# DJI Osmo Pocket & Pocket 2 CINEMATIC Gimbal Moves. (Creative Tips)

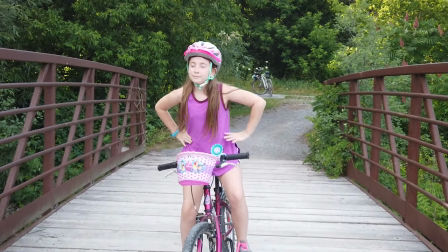471s
Now right here it really helps that I have my subject in a location that I think it's kind of nice.
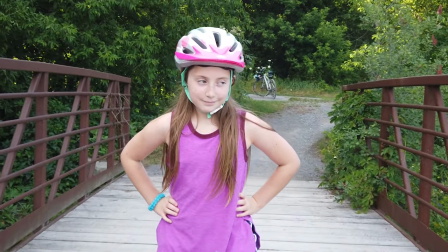476s
It frames my daughter and my son up pretty nicely and I'm able to go nice and slow to get the shot that I want. Of course you want to walk nice and smooth to get the shot as smooth as possible. Everyone talks about the ninja walk or the cat walk. I'm no ninja. I'm no cat.
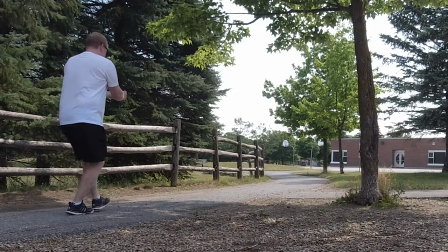493s
For me I I actually like to describe my walk with a gimbal as the holding in a fart walk.
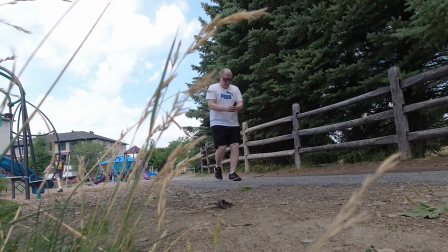501s
For me, I look super uncomfortable when I'm doing this walk.
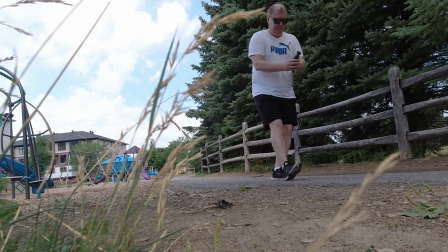505s
I'm trying to go heel-toe, keep my knees slightly bent, my elbows slightly bent, get like a shock absorber kind of feeling going to it.
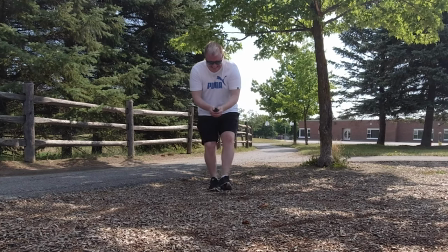513s
And there's still going to be a little bit of movement no matter how good you are. But if you practice, you'll get a little bit better. And of course, once you slow it down, it really smooths out your shot. so for this do a simple little push into your subject and then
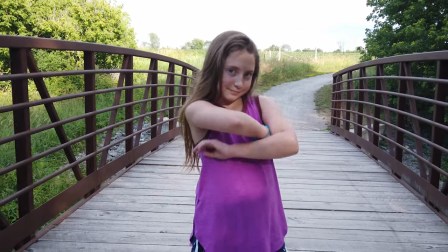527s
just the opposite do a nice slow push pull out from your subject they give you that really really cool shot now of course your background is really
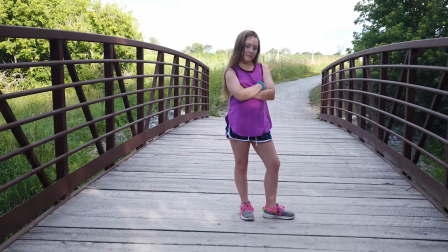536s
really gonna help with this and the fact I did this on the bridge he had the bridge beams going across and stuff I think that kind of add a little bit of texture a little bit layering to the shot that make it really really work now I want to thank my kids I had to pay them off in cookies to be my models for this shot and they really did a great job so thanks kids. Now the next most popular shot with a gimbal is the parallax shot. Now this is where you go from one side to the other trying to almost around the world shot with your subject in the middle.
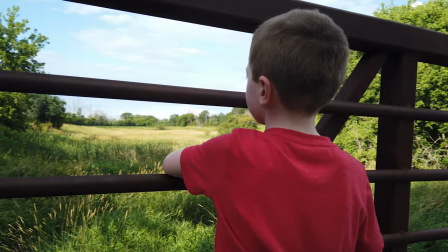565s
Now this example isn't the greatest because I don't go all the way around and there's no foreground in front of my son here but I think you see as he's
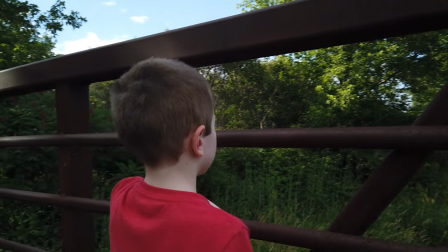573s
looking out over the creek and I'm following him around and he's not moving it gives you a great idea of the levels of texture and layers that are going on in the background and the foreground and as I'm moving from side to side. Now when you slow it down it smooths out your footage a little bit and it gives you kind of a neat effect. Now I talked about this a little bit earlier but the low angle shot is great with a gimbal. You just got to be careful because you're holding this camera very low to the ground and with the Osmo Pocket the tiny little gimbal camera is really exposed so you got to be careful.
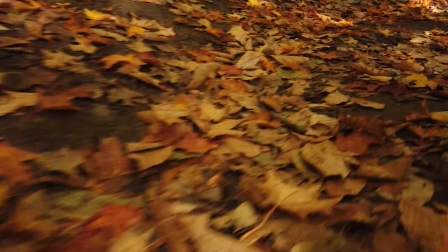605s
You can use this for walking shots. I I used it for walking, for biking, and for skating, of course.
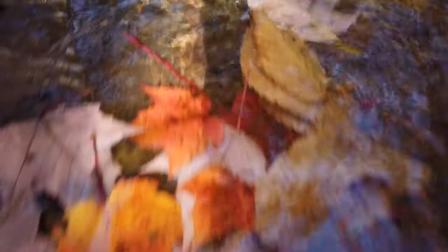612s
And I think that gives you a real neat looking shot that you just can't get with a regular cam.
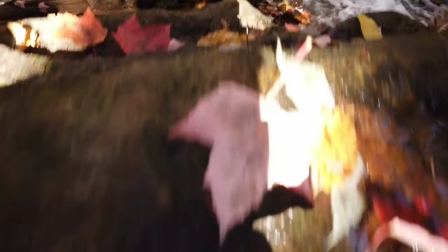616s
You can't really hold a DSLR down there. And if you were holding a regular gimbal and doing it with yourself, that's going to be pretty hard.
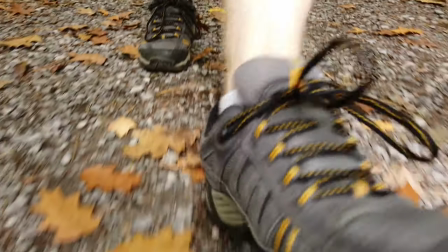623s
But with the Osmo Pocket, you're able to do it and get the shot that you want because it's so light and it's easy to add
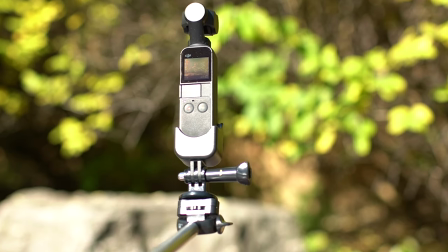630s
it to a selfie stick or something like that and just hold it to the right angle and pray that your shot works. but that low angle shot is
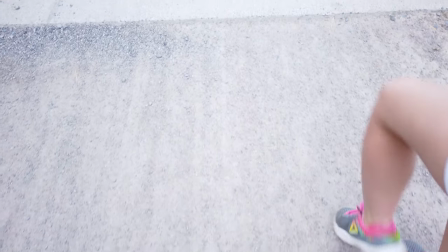637s
really really cool when it comes to gimbal shots. The next one is pretty simple. It's the ground up shot.
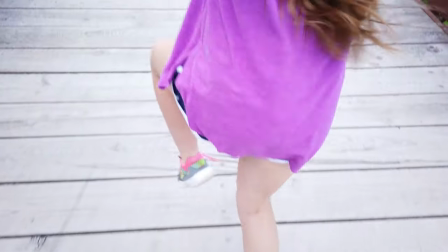642s
That's where you start on the ground.
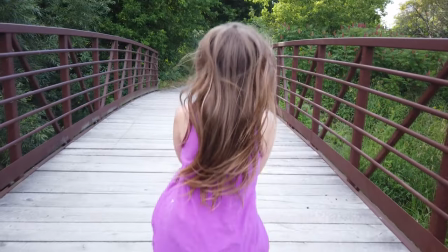644s
Hopefully the ground has some texture or some dirt or something kind of cool and you just ground up and you slowly move up to your subject.
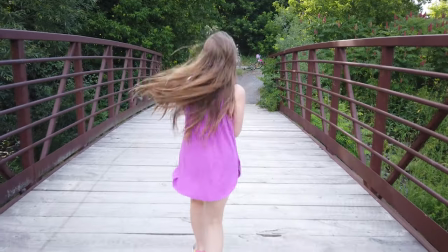652s
Now I did this with my daughter on this wooden bridge. You have those wooden beams that look really really cool. They're a little bit weathered and then you slowly come up and reveal your subject. The best thing about this is when the viewers watching this, they don't know what they're watching.
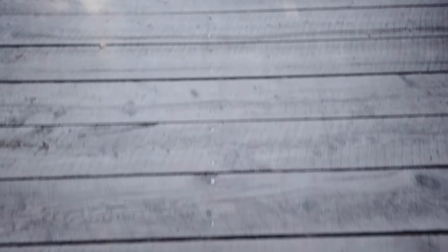666s
And they see that slow movement. If you get nice and smooth and steady with it, and you come right up to your subject, it kind of reveals their subject. It makes a kind of a cool little effect. And one of the most popular shots with a gimbal, any gimbal, is the jib shot. It's actually almost rune jib operators. I'm just joking. Jib operators do a great job. And the jib shots that they get look fantastic.
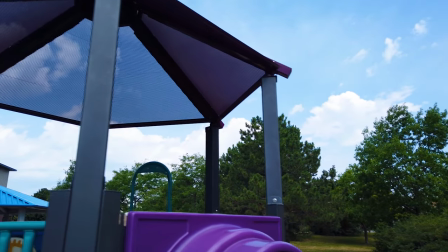688s
And it's really, really hard to replicate that. with a gimbal but you can do it and you can get some results that look similar to a gym.
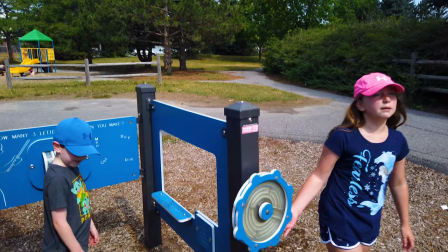696s
Now of course having this attached to a stick or a monopod or a selfie stick or something like that really helps.
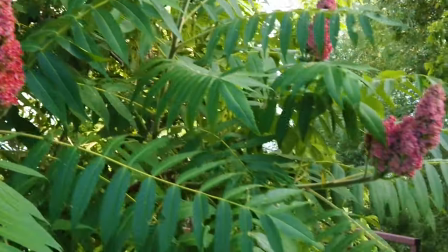702s
Now it allows you to get a different view of your subject with a high angle or a side angle and how that camera
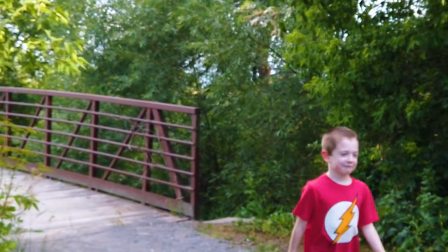708s
movement affecting your move while you still see your subject and your subject comes in the frame. Lastly when it comes to getting great gimbal shots is to not beat yourself up too much.